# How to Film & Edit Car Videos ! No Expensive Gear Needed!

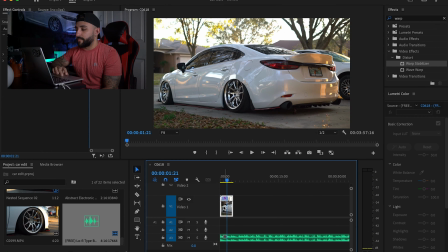(12:28)
That looks good, but we're not gonna use that clip.
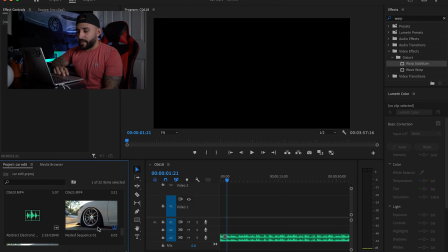(12:32)
We're gonna use this clip.
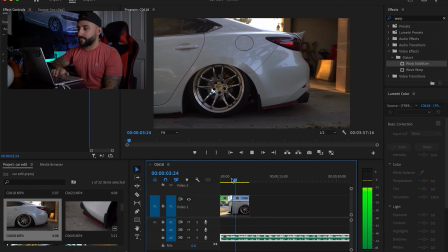I use the arrow keys to get it right on beat. So like right here, boom, boom, there we go, that's the one.
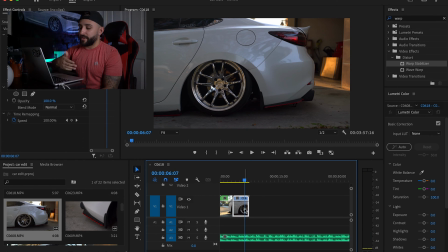(12:57)
Right there. Then I'm gonna go ahead, again you can do Command K or you can just drag it back. And then for this one we are gonna warp stabilize it.
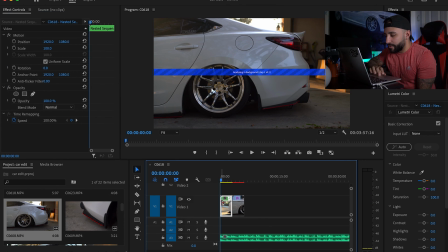(13:08)
And then for the beginning clip, because it's kind of slow in my opinion, I'm gonna do like a little zoom in.
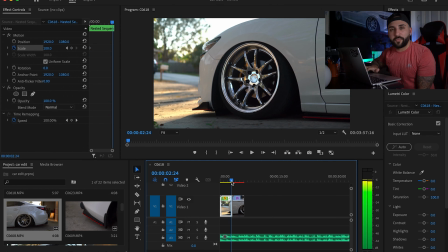(13:14)
I think a little zoom sometimes this gives it a little bit more like, I'm not sure how to explain it, just like looks more attractive or more appealing.
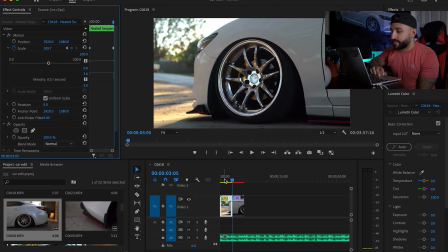(13:32)
So let's see.
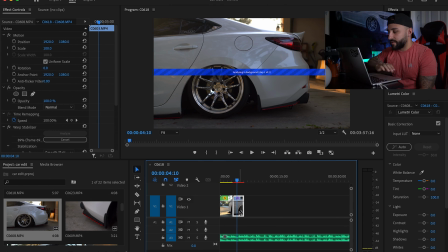(13:41)
Once you color grade, it's gonna look even better. But yeah, so that's that's honestly it, man. Honestly, like back in the day, I would just take a bunch of clips, find a chill song, add a bunch of warp stabilizer to each clip, do a little bit of that zoom in, zoom out. But I never did like a really fast zoom. I've always done like a nice slow zoom because you don't want it to be too noticeable, because it just, especially for a slow type of beat. That's literally it. So right now I'm just gonna go ahead, zone out. I'm gonna edit the rest of the clips. Again, some key tips again is remember Command K to split on Mac, and then use your arrow keys to find just right there on the beat. That's it. That's it. Simple editing, and you should be gravy. So let's just skip to the edit.
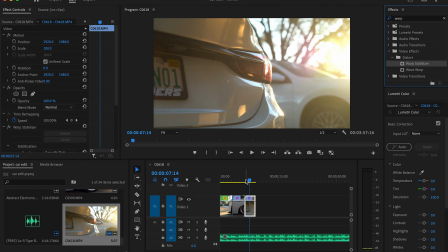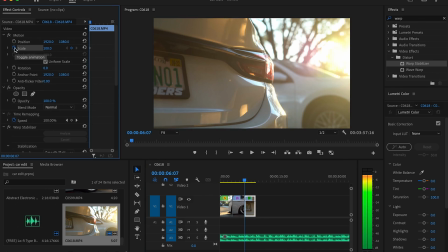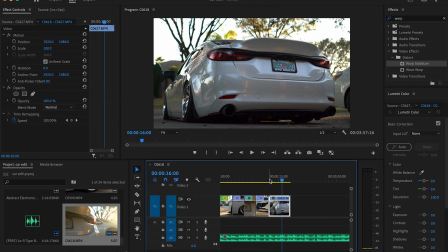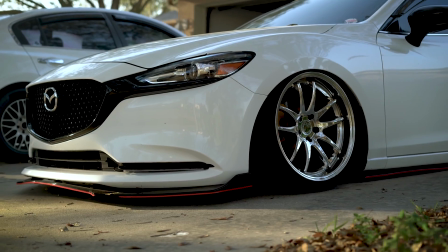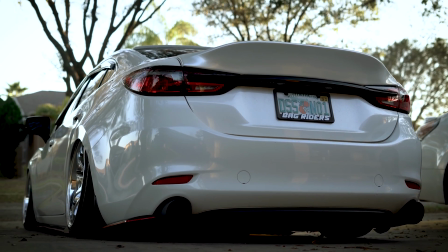(15:18) you.